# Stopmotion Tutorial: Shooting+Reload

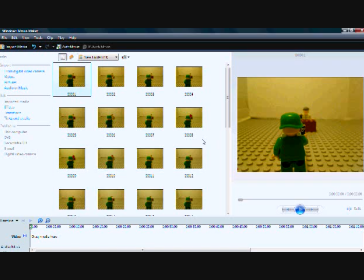Hello everyone, this is Legomationist again, and today I'm going to show you how to make the reloading with bullets animation that I used in How to Bring Your Legos to Life number 10. So, to start off in that video,
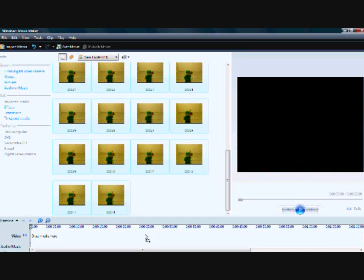I just made this short shooting scene where you see the soldier basically shoot some criminal.
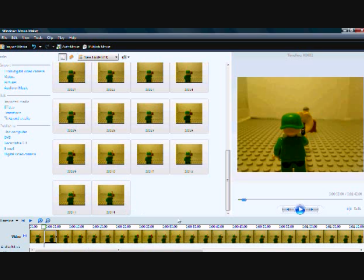And then this was just the first part, so the audience would kind of see what was going on to add a little bit of interest. It's a bit of a bonus because then I'll also tell you how I do my different shooting
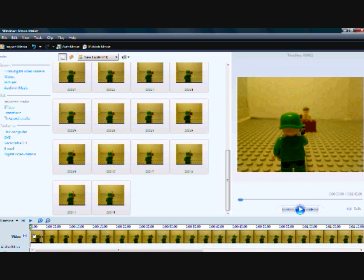and the blood and all that stuff. So this tutorial today, I'll just be showing every single frame and talking about them and what I did.
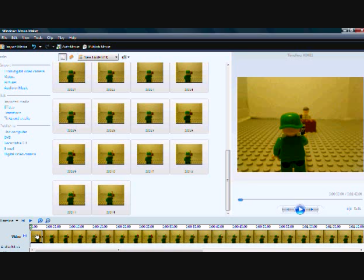So, the first frame, this is where you show the audience what is going on. You give them a bit of a feeling for the setting, the time, the place. Right now we just see the soldier pointing a gun at a criminal.
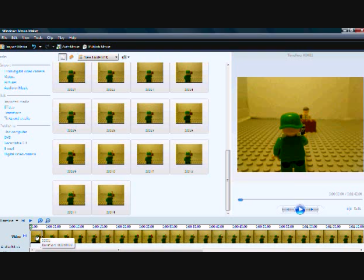So, we usually want this to be longer. Right now all of these are 3 seconds long. So, we're going to eventually set these down to around 15 frames per second. Which is what I used in my actual video, How to Bring Your Legos to Life number 10.
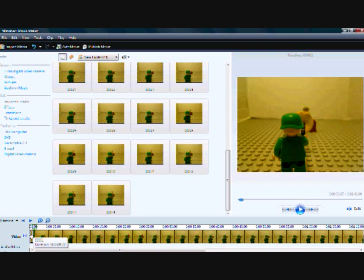So, 1 second is good enough for the first frame, and we're going to shorten all these other frames when we get to that. So the next frame, you can see
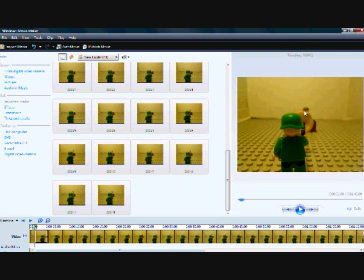that I have this clay, this yellow clay. It's basically just 1 frame. It goes back. This is a sort of slow gun that he's using, semi-automatic, I'm pretty sure.
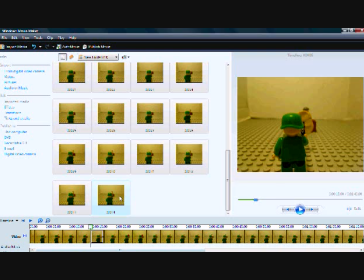So there's a bit of a pause, 2 or 3 frames. Then there's another muzzle flash. I reform the clay, usually. Another pause. This is when you actually see that the bullet connects. Since the criminal is kind of farther away, I put in a big
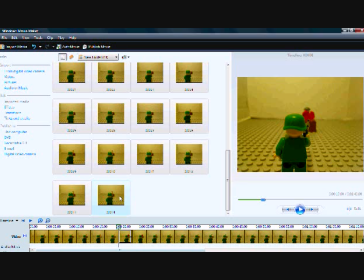a lot of red clay to show the blood. And at 15 frames per second, if you just have 1 frame with blood, no one's going to know what's going on. So I usually have 2 to 3 frames. So the next one, I reshape the red clay.
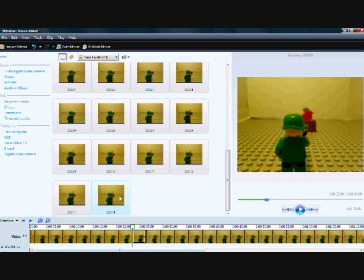And then here he shoots again. Notice how I reshaped the muzzle flash again. These are just very basic effects. I don't have such amazing programs.
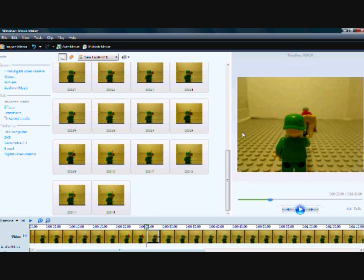I'm showing this on Windows Movie Maker because everyone has that, but I usually use Stopmotion Pro. We see the gun, recoil. Now we see that the guy is falling over.
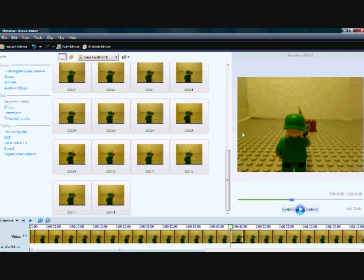These frames, I'm just basically pushing his body down. The gun goes down, etc., etc. It's slow right now, but at 15 frames per second, this looks pretty good. So then there's a pause with a bunch of frames, so
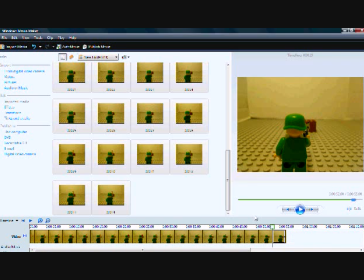now he basically killed the guy, and his gun is empty, so he needs to reload. So I'm gonna import the other pictures where he reloads a gun.
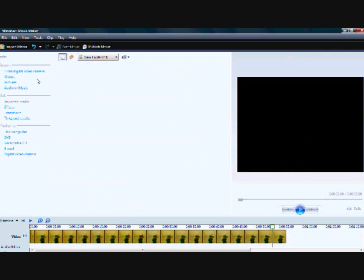And you can do this easily by just going over to the import pictures.
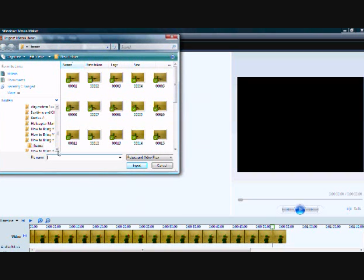You click it, you find the you find the folder. Yes, it was this one.
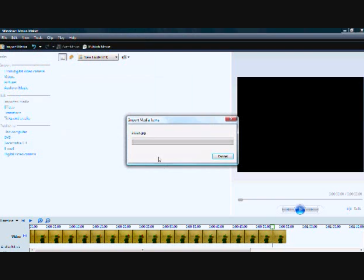You select the frames, and there you go.
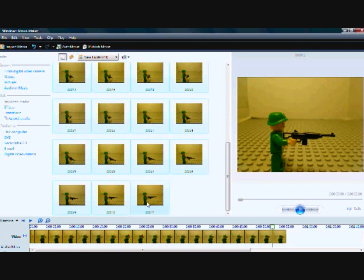So we're going to bring these frames into the timeline. And so they're also 3 seconds long at the moment, but we'll change that when we get to it.
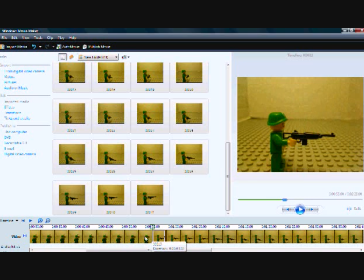So, because there's a change in perspective, we want there to be a little pause here, which we'll leave for now, so we'll come back to that later. So, we go back here. I used pretty slow movements.
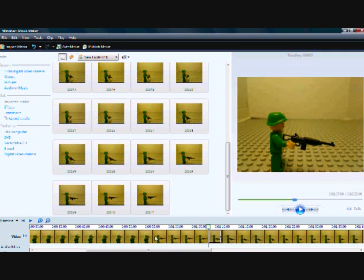These frames I used in Stopmotion Pro to be like time setters, basically, because the problem with Stopmotion Pro is you cannot set you cannot set a frame to be 1 second long. To do that, you would have to copy 15 frames. So these are just placeholders, basically.
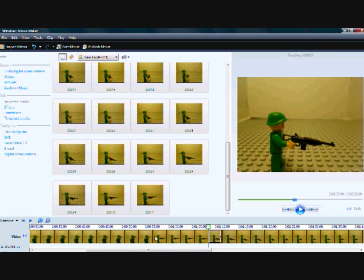But now you can see the gun is moving pretty slowly, small movements every frame. It's starting to turn a little bit, rotate, because eventually it's going to be parallel to his body, so it'll be facing this way.
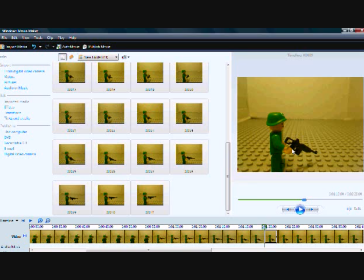So this just continues, small movements, you know, it's starting to turn, and here he's reaching back for a magazine or bullets or whatever. He takes it out, they're in his hand now,
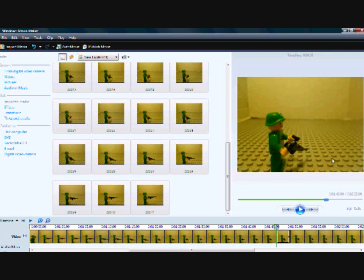and you can see that he's taking the clip out, and right now it's in the right place so that when we take these bullets out of his hand,
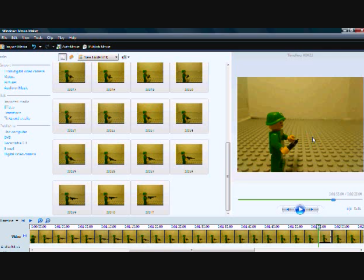it'll look like they went into the gun. So we do this, and then the gun has to straighten out again. This is basically the exact same thing that we did before. You know, the hand has to come back in. This isn't noticeable at 15 frames per second, so don't worry about it. On the other hand,
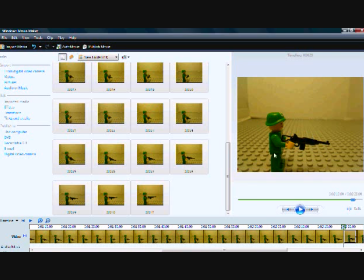what I don't like about this is that you can see that, you know, his footing kind of changes every frame. So that can happen sometimes when you're trying to move the arm. Basically, the minifigure shifts slightly.
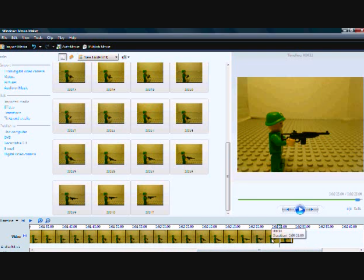And now this is the last frame. So we're gonna have to make every frame, you know, to make it more realistic, we want it 15 frames per second. That's what I originally shot it at.
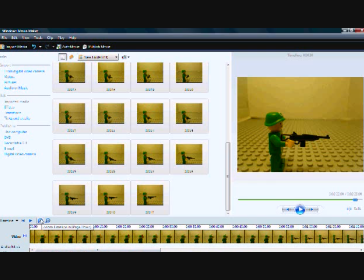So the problem with Windows Movie Maker is, to make it 15 frames per second, we have to
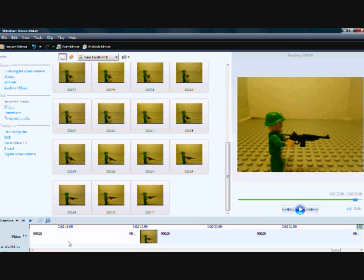zoom in on the timeline the maximum, and then we have to
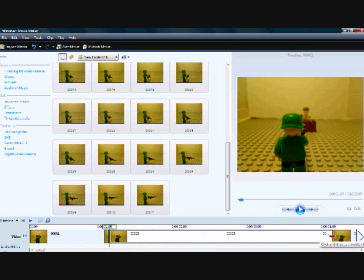manually change every single frame. And I'm really happy that I got Stopmotion Pro, because I don't have to do this anymore. Before I would have to do this for every single frame, and I started to get longer movies from 600 to 700 frames.
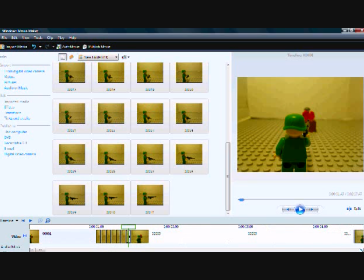So you may want to consider getting some sort of other, you know, stop motion thing. Try out Stopmotion Pro. I use it. I'll leave a link in the description. So I'm just gonna come back to you again when I've done all of this.
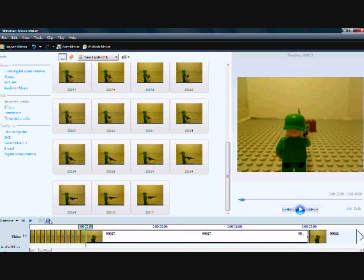Wait, there's one thing you can do to speed it up slightly. So I'm going to go back, select all of these frames, go to Tools,
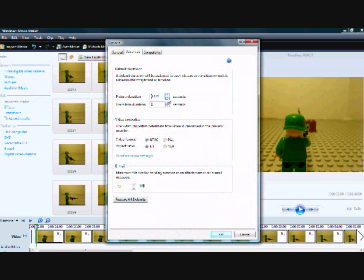Options here, and I'm going to set it down to 0.125 seconds.
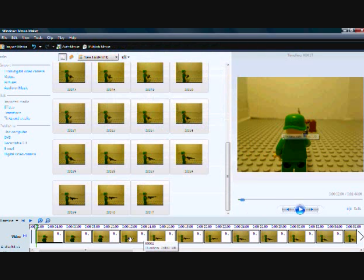This is the lowest it will go. We still have to set the frames back, because this will only be 2 frames per second. And basically you have to re-import the frames into the timeline.